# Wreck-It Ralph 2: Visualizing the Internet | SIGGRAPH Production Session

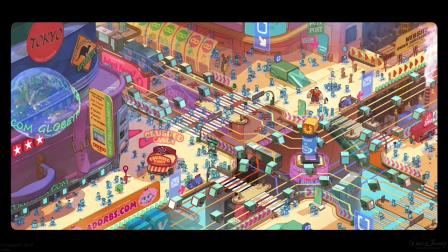(12:20)
on the lower left you have kind of people handing out cookies outside the travel website. On the top center you have people hashtagging the wall with spray paint. And then like in the middle of the intersection there's a clock, but the clock is represented by the loading wheel.
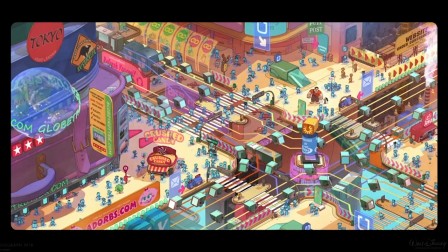(12:38)
So as you stop that traffic that's the time you're waiting to get to your website.
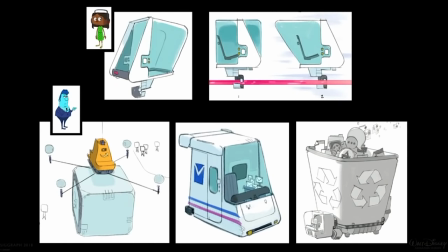(12:45)
And how do we get around the internet? So net users on top We get around, like users like us, we get around through these links, and they basically take you from website to website. On the bottom, we have netizens, which are algorithms that are in the Internet to help us get around.
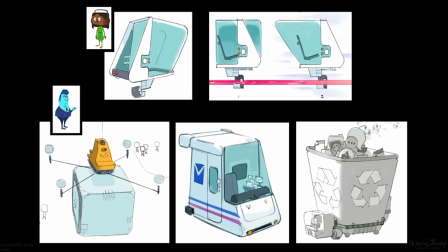(13:05)
And again, Dave will get into that later. But Dave can kind of travel freely as they will. For example, like in an Amazon drone or a mail truck or a recycle truck.
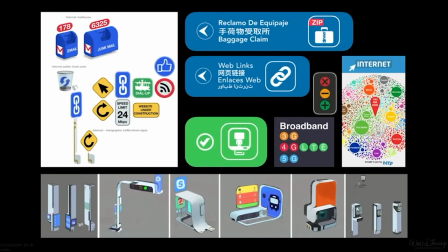(13:18)
Here are some other details. We have like mailboxes and junk mailboxes, all the signage in our internet is international because it's a world wide web.
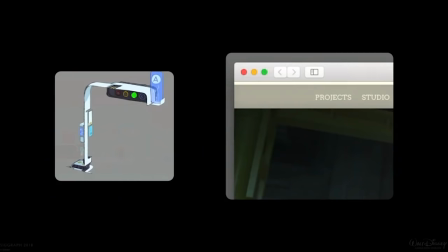(13:29)
We have little street lights and traffic lights, like a traffic light represents the top icons that you can close and open your windows.
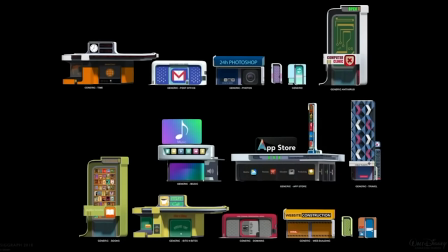(13:41)
In addition to that, we have around the sidewalks of these kind of websites, we have these booths which could represent banners and stuff as you browse the website.
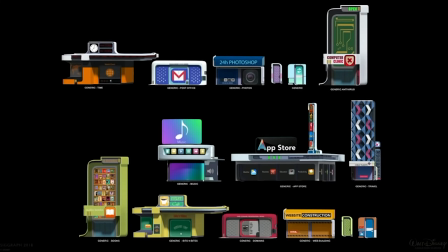(13:52)
Some examples are music or book websites. You have Internet Cafe, website construction website.
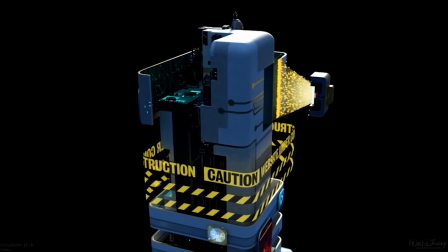(14:01)
You can make your own website. And because the Internet, the web is ever-growing, we pepper these around. So there's stuff always under construction, getting worked on or getting built. and a 3D printer idea was pretty fun since it's the internet. So one of the things you've noticed when we talked briefly about with the buildings is that there were these billboards that had various screens and logos on them. Screen graphics is a very big part of the internet that we have.
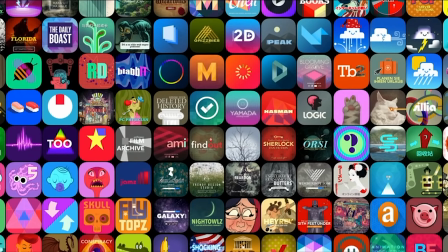(14:38)
This is just a small sampling of the various artwork that had to be designed for the movie. And in order to create all of the designs that we needed for these signs,
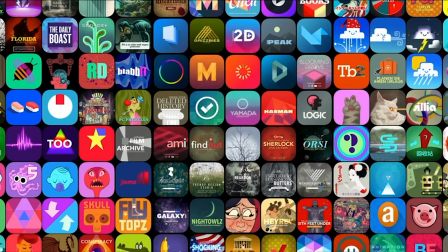(14:52)
we had to recruit the entire art department. And that's not just the art department that was on the movie, but pretty much everyone in the art department at the studio to take a couple weeks and just do designs for these signs. And that's for more of the static images, logos, things like that.
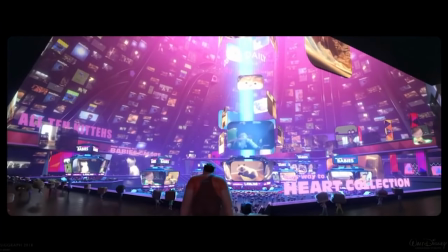(15:10)
But then we also have, this was a shot that was work in progress, video screens everywhere.
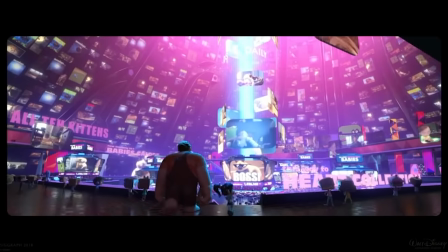(15:18)
And for that, we also went to the animation department when they were in between shows and asked them to,
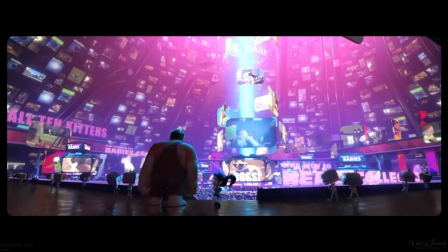(15:24)
here's a box of all sorts of assets we have from all the movies we've made here,
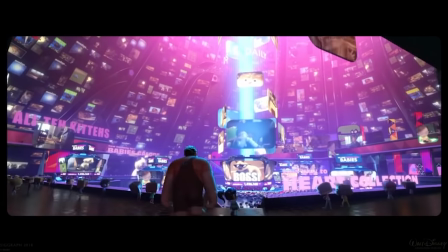(15:31)
including, of course, lots of cats, as we saw earlier.
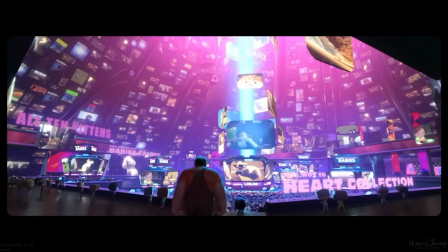(15:34)
just have fun, come up with cute little videos that we can populate with in the scene.
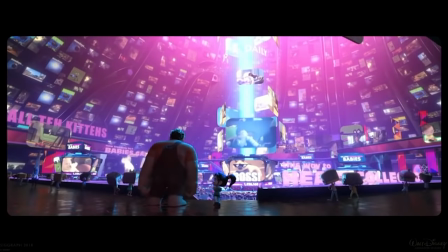(15:41)
So there were definitely moments where pretty much everyone in the building was making content for our internet in the movie.
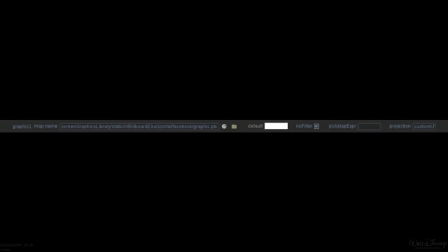(15:50)
Now, if you try to work on looks for a typical building and you're applying a texture, We have a line in our shader, which is a texture module that you can plug in, you know, a P-TEX map for that particular thing.
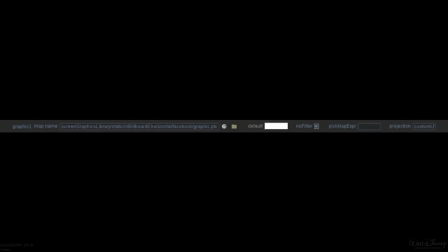(16:08)
But with the amount of buildings we have and the amount of signs on each one that are also changing throughout the course of a shot,
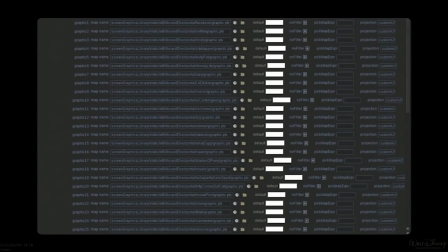(16:16)
it would quickly start to look something like this or even hundreds of thousands more lines just to get one building looking like it needed to.